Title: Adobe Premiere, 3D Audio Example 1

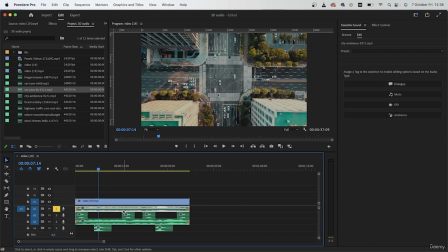And we can do that by clicking it here. Essential Sound Panel, SFX, Preset, Make Distant, Outside Reverb.
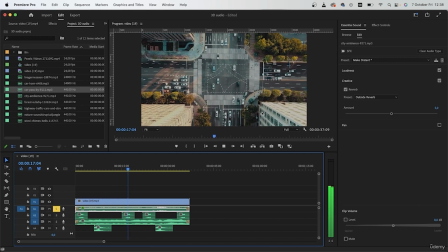So that sounds a lot better. If it's too low for you, you can just work with the volume.
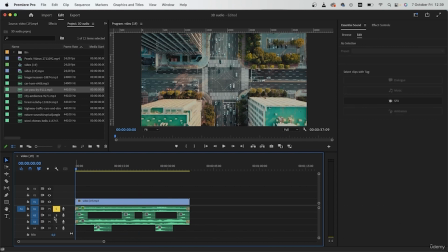Alright, so that's my first audio. The second audio involves the horns. I'm going to solo this track. Horns are just coming directly from those cars, so it cannot be this loud, and we definitely need some reverb.
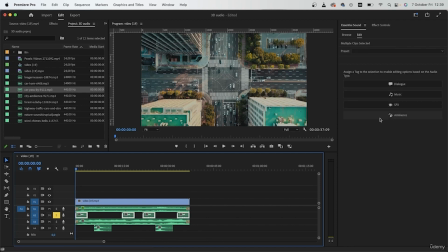Grab all of your audio. Label it as maybe dialogue. Let's see what we can do here. Got medium shot. Let's play this back. Let's try this preset.
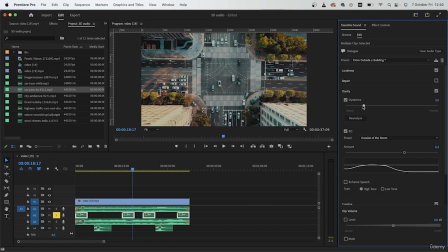That is better. Let's just increase clarity.
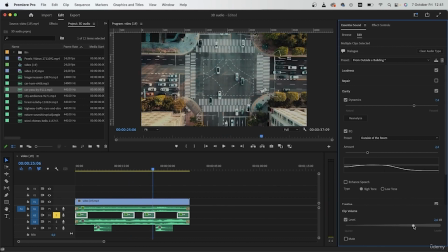Just work with the different sliders. Then increase the volume, and we should be good to go. One last thing is to add a crossfade to all of these audios. Command H or any other shortcut that you have.
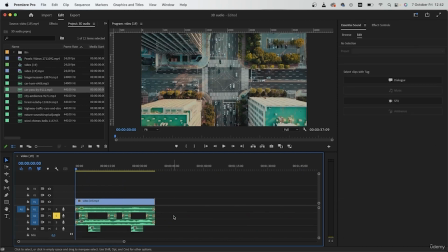And now they're going to fade in, then fade out.
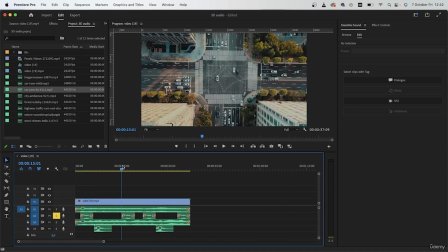If you want, you can stack different audio tracks on top and just create more dimension.
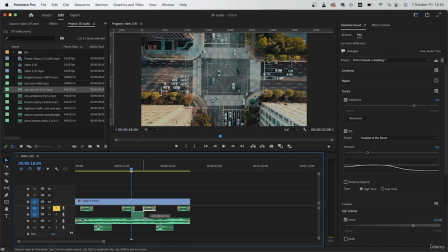I'm going to pull these two audios down, duplicate one of these horns, and have it play maybe underneath one of these guys. To make it sound a bit different, I can grab the pitch shifter effect,
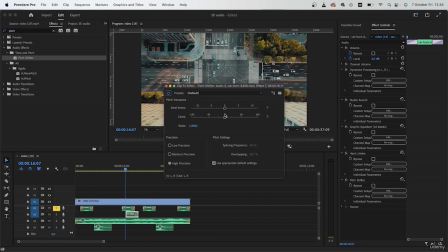effect controls, and just increase the pitch.
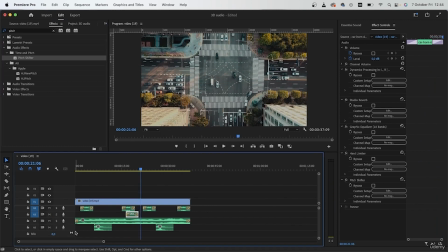So when these two play at the same time, they sound different. You can also work with the speed duration. Let's go for like 70.
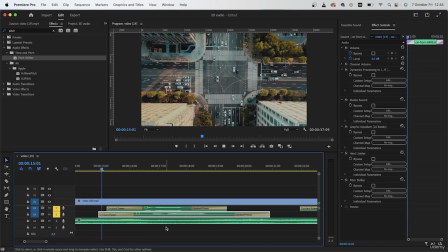I'm just going to maintain audio pitch.
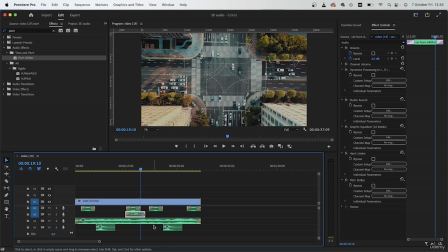So if you want, you can duplicate and place on top of each other, just to make it sound like there are more cars honking at the same time. All right, there's my honking audio.
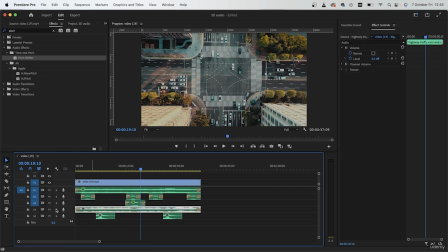Now we can move on to the next one, which is, I believe, just cars. All right. So the essential sound panel, I'm going to go for ambience this time.
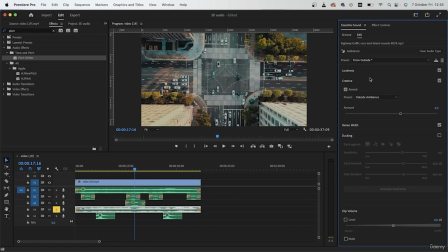And let's go for like from outside ambience. You can add a wind effect. Let's try both. So this is outside, this is wind effect.
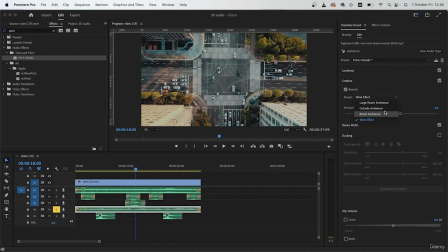I think the first one sounds better. We can increase or decrease, play it back, and work with the slider.
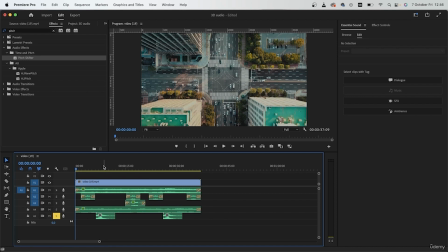That is looking good. Let's work with the final audio. For this one, I want multiple audios. Let's put one here and duplicate many times,
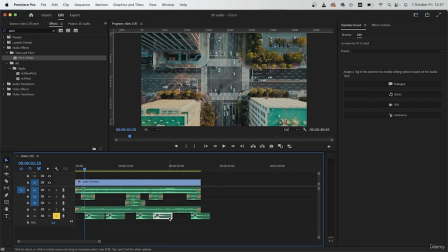making the distance between each one really random so it doesn't sound that predictable.
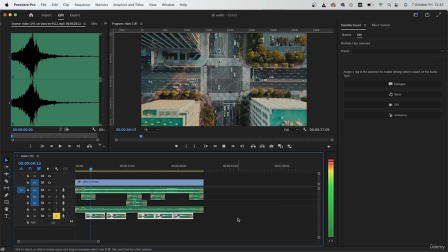Grab them all, Command H. Then we can choose ambience or SFX. I'm going to go for wide and deep. Outside ambience.
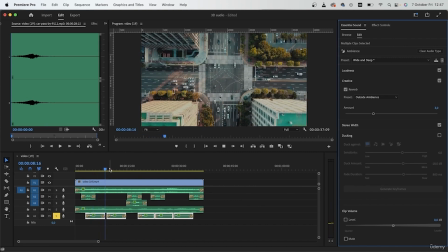There we go. Increase the volume if necessary. And now I have myself a good base to work on.
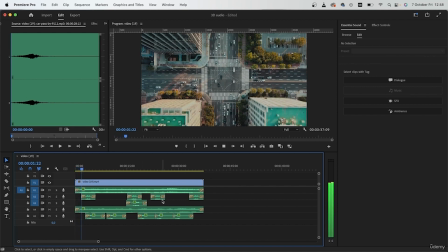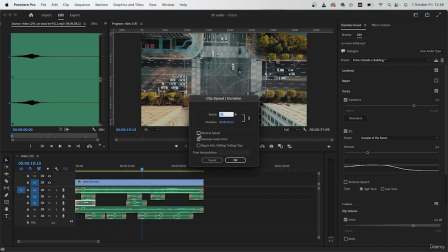Let's duplicate the high pitch horn, maybe reverse it so it doesn't sound identical.
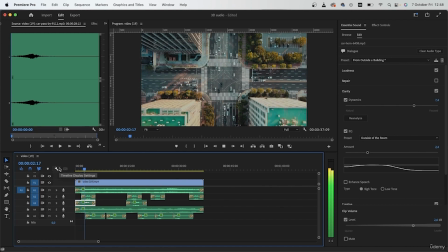Let's do it one more time here. So once I have this, I can just take a look at how it looks on the video.
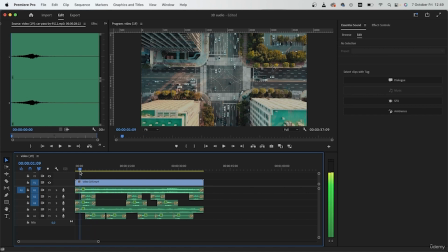So the video itself, you can see that it's, first of all, a drone shot. and the drone is moving in from afar and getting closer to the cars. So we need to animate the sound and the volume as the drone gets closer to the cars.
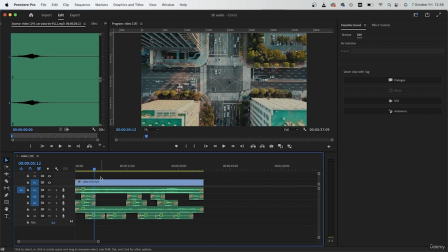So we need to create some keyframes and match them with the movement of the drone. But the thing is that we need all of these audios as we organize them, so we would have to kind of nest our audios.
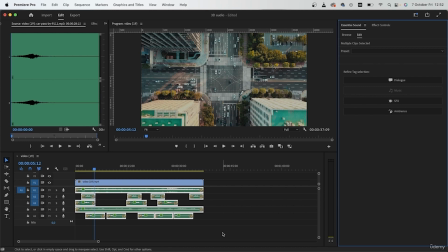The problem is that you can't really nest audios in Premiere Pro, so we're going to have to do some additional things in order to just group all of these audios together, maintaining the order and all of the effects.
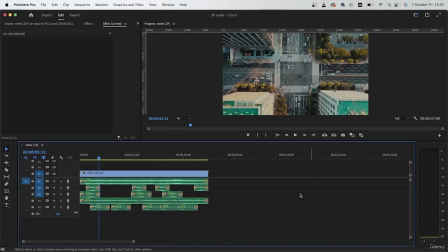So let's move to the editing workspace and bring our project panel. Over here, we're going to make a new item for adjustment layer.
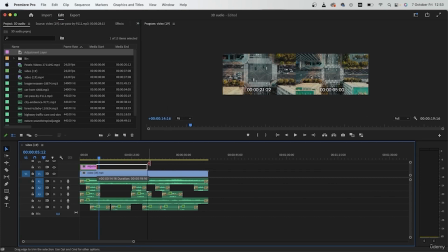Then bring it on your video. Make sure that the duration matches your audios.
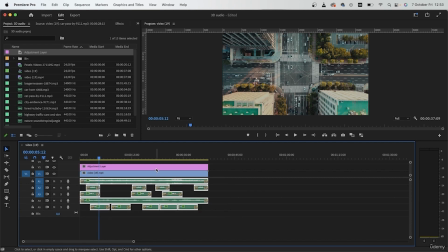Now we're going to grab our audios, hold down Shift, and choose the adjustment layer. Right-click, nest, let's call this audios.
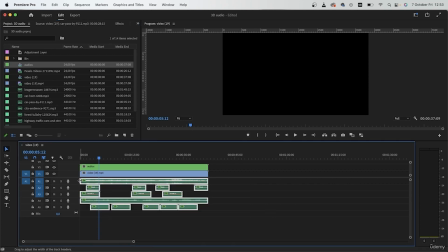Hit OK, and then delete all of your audios and the nest. We're going to bring the nested clip inside and just get rid of the video track, leaving us with the nested audio.
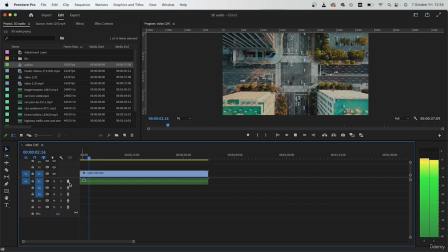If I play this back, you can see that we have our audio. So now instead of adding the finalized effects to each of those tracks,
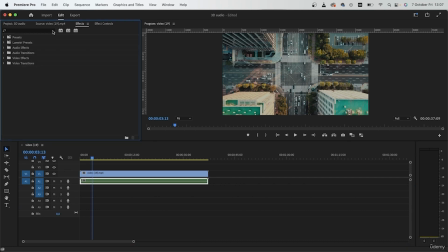I can just do it once with this nested technique. So the effect that I will use for this is low pass. Add it to your nested audio. And now based off the movement of the camera, we're going to create keyframes.
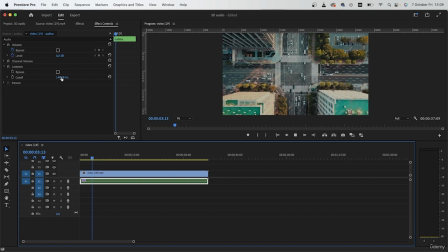First of all, play this back and see if it's clear enough. So this is a little muffled. I'm going to add to cutoff. All right.
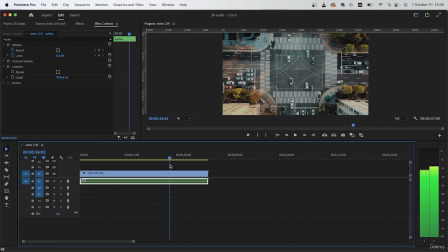So when we're closest to the cars,
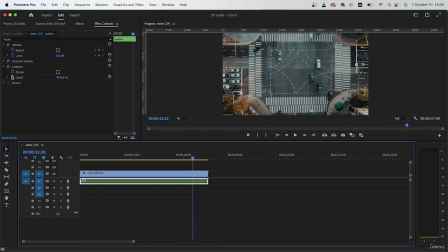I'm going to make a keyframe for this number.